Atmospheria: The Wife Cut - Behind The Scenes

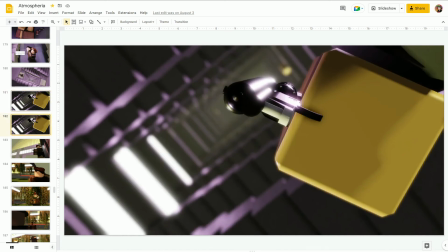2474s
But there's a reason why I changed it for the main cut, and it's because in photography there's a concept called lens breathing, and what lens breathing means is when you rack focus,
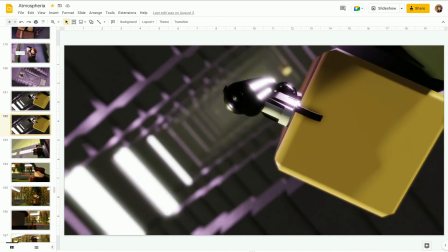2493s
or when you change focus from very far away to very close, the object in the frame changes, like zoom a little bit, because all focusing is just zooming ever so slightly just to get the focus right.
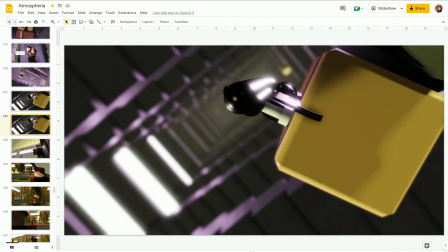2511s
So I wanted to have lens breathing in Atmospheria, even though only I notice it. I still think it's cool to have, but yeah, the wife cut does not have lens breathing.
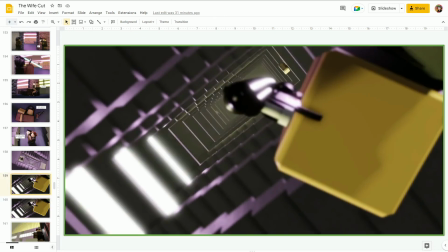2528s
And it looks a little bit cleaner in the wife cut, but I like the version in Atmospheria a little bit more, just because I think it's a little bit more
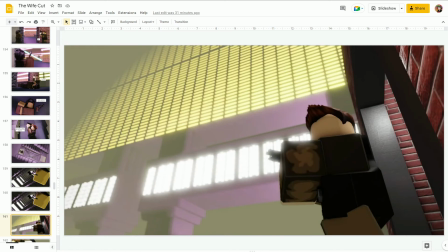2538s
photographically correct. This giant building was also fun to build, because I really like the sense of scale that it provides to the scene.
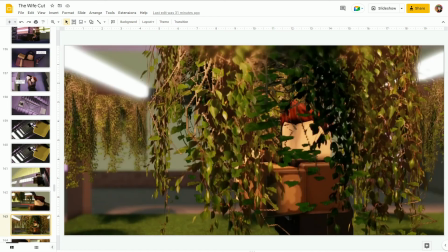2549s
It makes a really good background. So, rooftop scene is where things really start to get crazy.
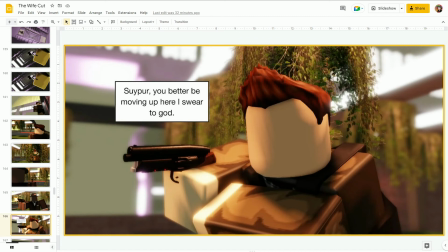2557s
So, this line is kind of changed for the main cut. No big deal.
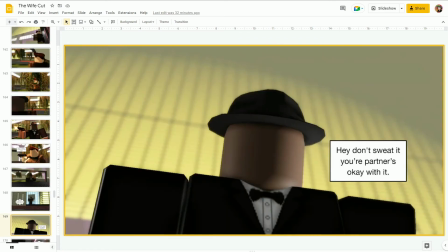2566s
But yeah, it's right about here where things start to deviate pretty intensely. So the final scene is where everything ties together. Everything like comes together and explodes in conflict.
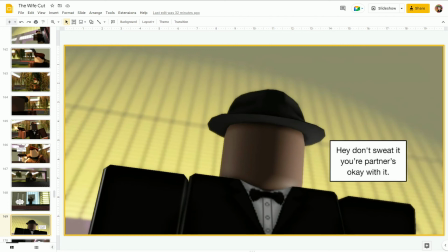2585s
But in the main cut, none of the tension is really there, because all they're doing is just like catching a criminal.
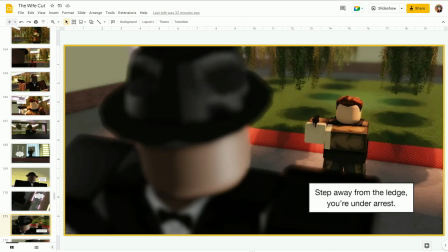2593s
But you'll see why it's so intense.
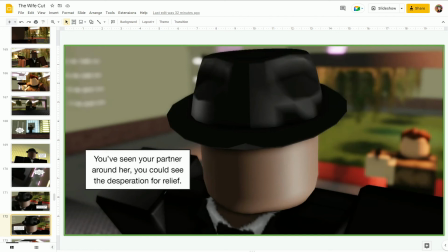2601s
So he's making jabs about Suypur's wife.
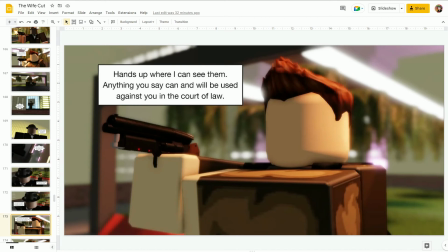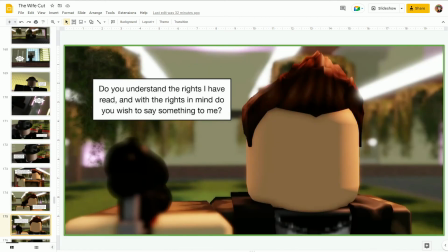2611s
Blah, blah, blah, Miranda writes.
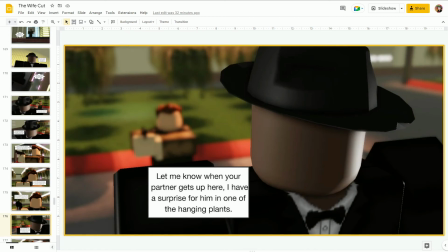2617s Let me know when your partner gets up here.
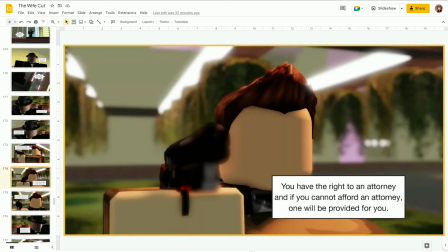2619s
I have a surprise for him in the hanging plants. I don't know if you can see the box.
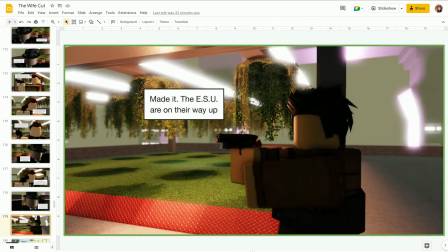2627s
No, you can't see the box. Oh, that's a continuity error right there.
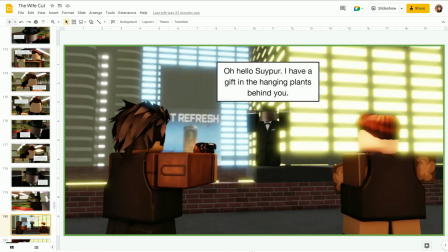2634s The ESU are on their way up.
Pretty much the same as it is. But then alright, yeah, here is where it starts to like go downhill fast.
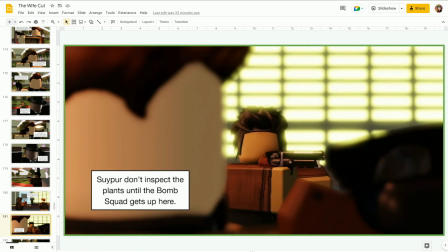2646s
So Corb thinks that whatever box is in the hanging plants is a bomb, because that's what typically there would be. But in this case, it's slightly different.
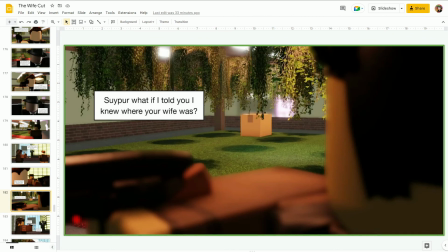2660s
Louis sent this picture to me. He like screenshot it from the slideshow that I sent him, and sent it back to me and said like, ooh. Yeah, that made me proud as a filmmaker, because it meant I was getting the right reaction out of him.
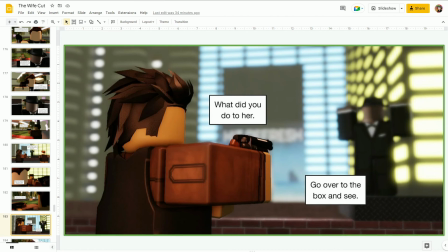2681s
So this scene is also kind of ripped straight from 7, but instead of on a rooftop, they're out in the middle of a field. So
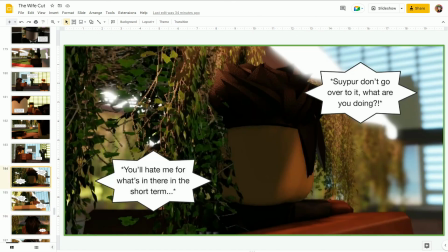2693s
he's like, no, don't open the box. And Rat King is all like, hey, you'll hate me for it, but you'll love me.
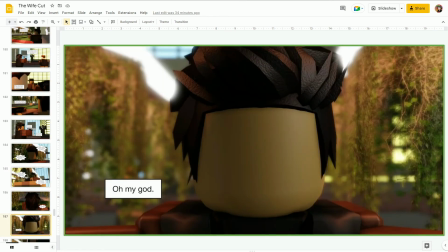2705s
I don't like this close-up. This is meant to be like the revealing moment when all of it snaps together, but I don't like this close-up mainly because of the color of the light on the side of his face.